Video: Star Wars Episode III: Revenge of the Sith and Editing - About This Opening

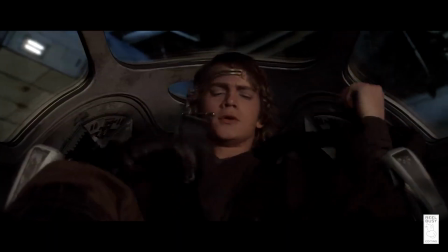(8:32)
Do you see how we lose the action while we witness Anakin unbuckling himself, R2 popping out of the ship, and the battle droids saying,
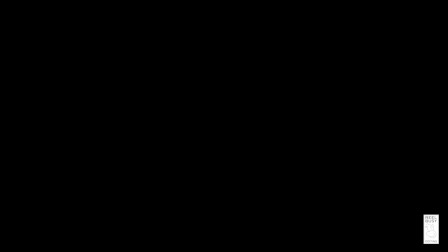(8:40)
as if they were searching for Obi-Wan and Anakin and finally found them? Let's remove all that extra stuff, shall we?
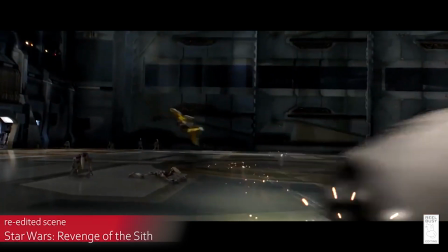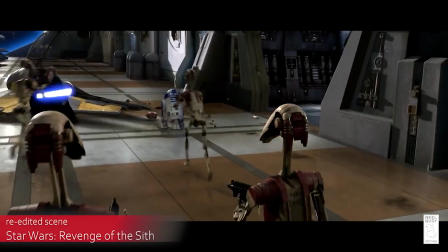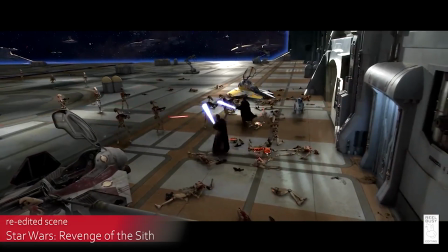(9:01)
Alright, that's much smoother now. Obi-Wan drops us into the lightsaber action. Then we spot Anakin joining the fray.
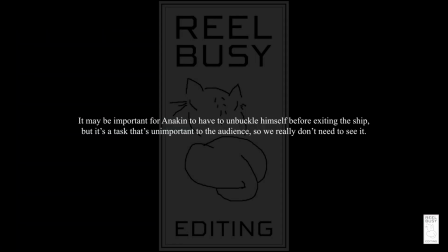(9:07)
We now have solid placement within the action along with our heroes. Unfortunately, the action is once again interrupted by some needless side stuff.
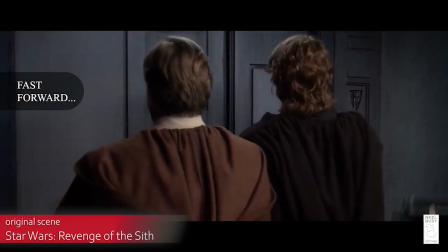(9:16)
For the next 2 minutes and 16 seconds, we see the first of 2 unnecessary dives into elevator drama.
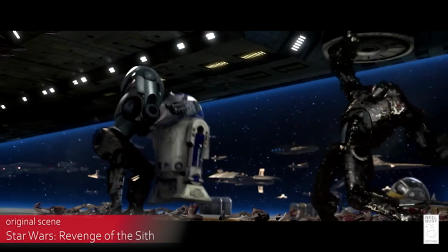(9:23)
And while this is going on, R2 gets into a tussle with a couple of security droids.
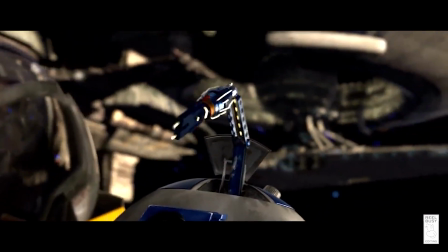(9:28)
Again, there's this clear desire to elevate R2 into one of the heroes of the story, but that's never what R2 has been.
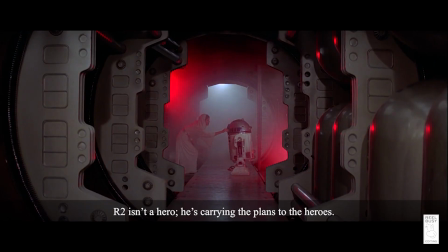(9:36)
Not to mention, we don't need R2 to be elevated. We already love R2 just as he is, in the role that he's in.
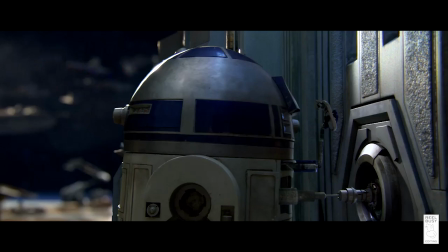(9:43)
So it's unnecessary to make R2 into a hero, and it only distracts us from what our heroes are doing. which is rescuing the Chancellor.
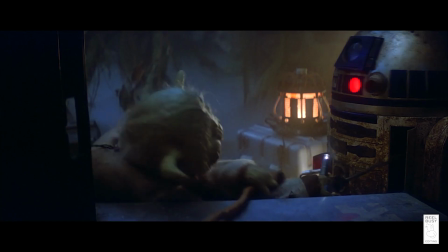(9:51)
I mean, yeah, R2 has gotten into scuffles before,
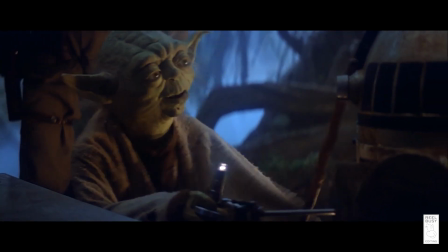(9:54)
but the story in The Empire Strikes Back needed R2 to get into it with Yoda to help show Luke's frustration.
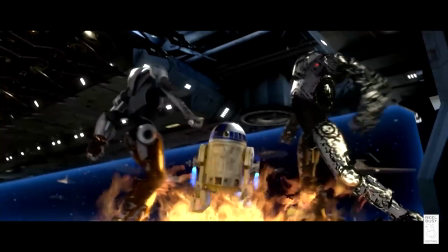(10:00)
The only reason to have R2 light a couple of security droids on fire would be to satisfy the pyromaniacs in the audience.
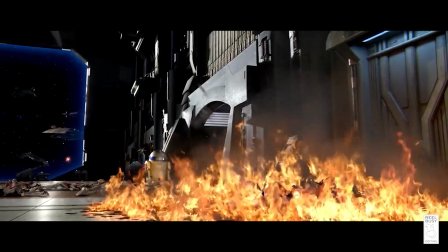(10:06) Fire! Fire! Fire! Fire!
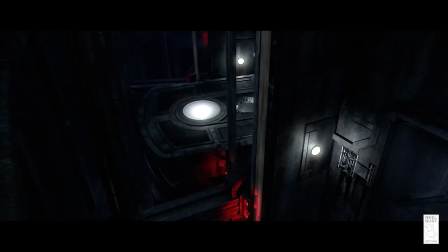(10:09)
You could say that R2 has a role in getting the elevator moving, but the elevator shenanigans aren't really needed.
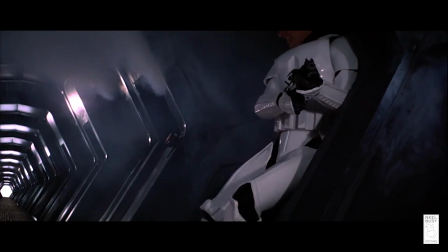(10:16)
They don't add anything to the story. It's not equal to jumping into a garbage chute to escape the army of stormtroopers and needing R2 to stop the trash compactor.
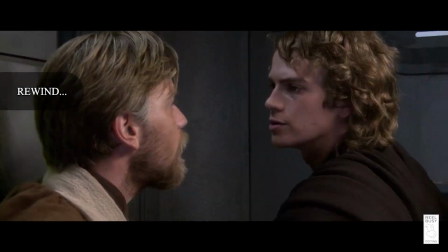(10:24)
So some good questions to ask here are, is there a good reason for the elevator not to work?
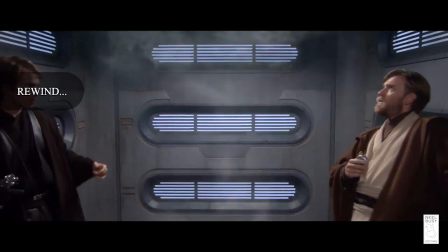(10:29)
Is the elevator not working just so some filler can be added to pad out the movie's runtime?
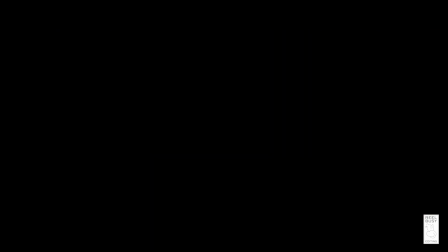(10:34)
What if the elevator simply works?
I mean, after Obi-Wan and Anakin talk about a trap, I sense Count Dooku.
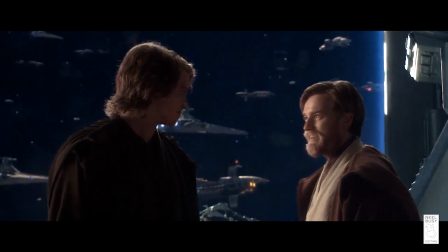(10:43) I sense a trap. Next move? Spring the trap. we should now focus on the trap.
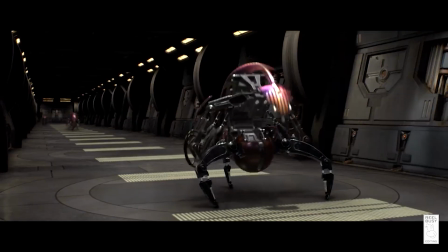(10:50)
So we have to ask ourselves, what is the trap? Well, you could say the destroyer droids are helping to push Obi-Wan and Anakin into the trap.
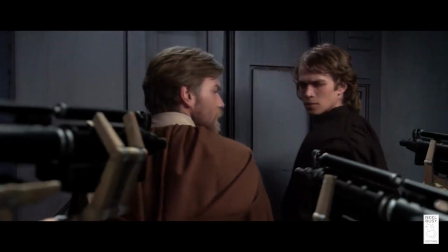(10:58)
But this...
Drop your weapon. I said drop them.
isn't the trap.
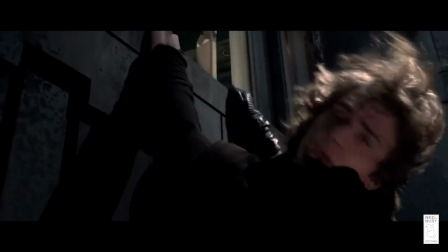(11:04)
And this isn't the trap either.
Hands up, Jedi.
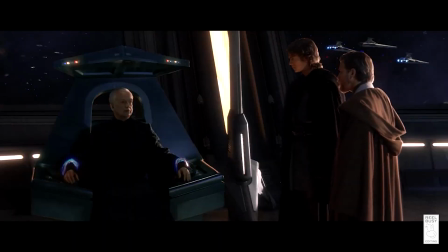(11:09)
The trap, in fact, is right here.
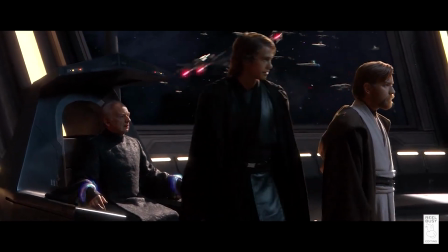(11:15) This time we will do it together. I was about to say that.
So, none of that other stuff is necessary.
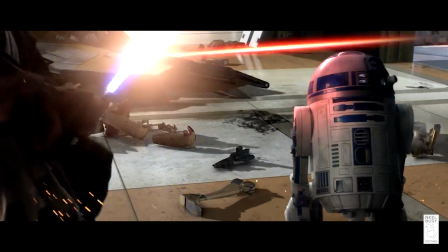(11:22)
You already saw Obi-Wan and Anakin fighting off some battle droids.
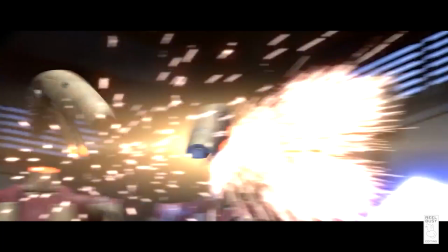(11:26)
We really don't need to see them turning more battle droids into junk piles that don't seem to litter the elevator floor.
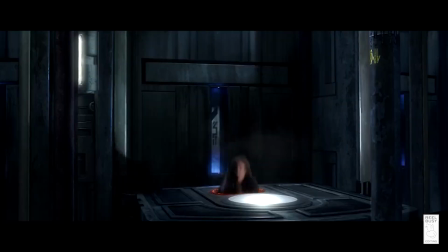(11:31)
We also don't need to see Anakin jumping out of the elevator, doing nothing except hanging on for dear life,
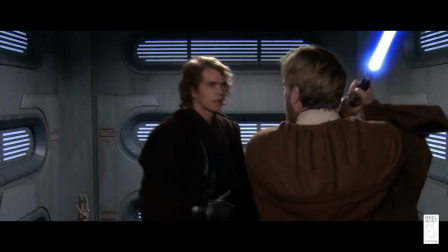(11:36)
then jumping back into the elevator after R2 gets the elevator moving in the right direction.
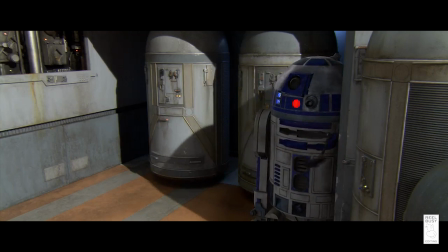(11:41)
And we seriously don't need to hear some needless chatter from a couple of security droids.
Get back to work.
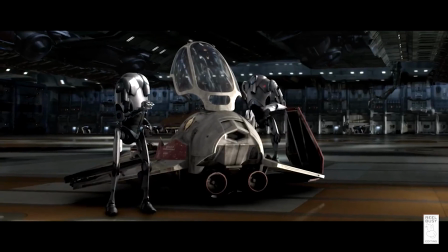(11:48) That nothing.
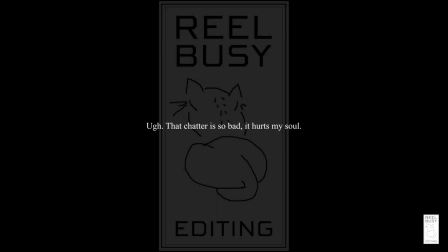(11:50)
So, it all comes off as a huge waste of time, especially when all we really need to see is this.
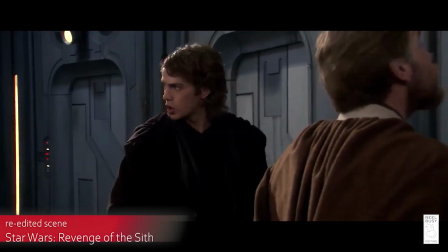(11:57) Destroyers!
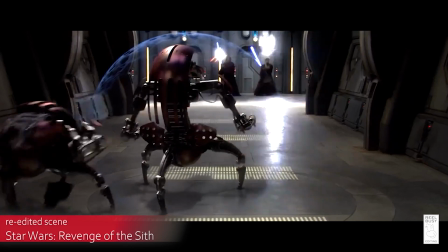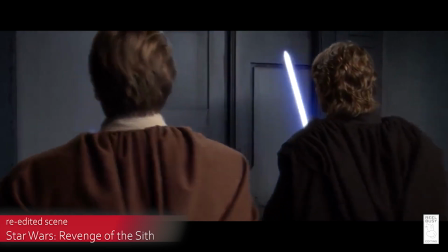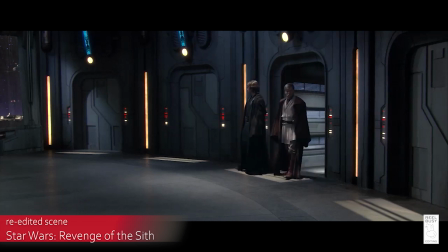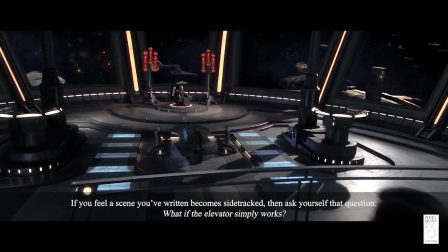(12:14)
Now we're more focused on why Obi-Wan and Anakin are on General Grievous's ship in the first place.
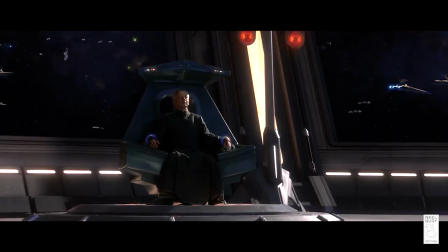(12:20)
Remember, they're rescuing the Chancellor. So, what if our heroes can simply get to the Chancellor and spring the trap?
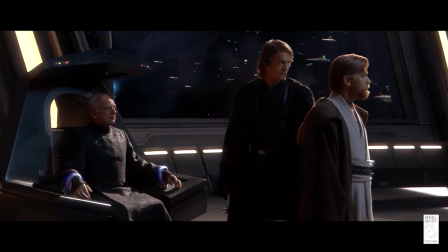(12:27)
Also, look out the windows and check out that larger battle going on outside.
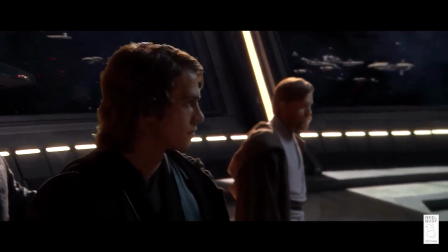(12:31)
We're now not losing sight of that battle for too long so that we can see a bunch of elevator shenanigans.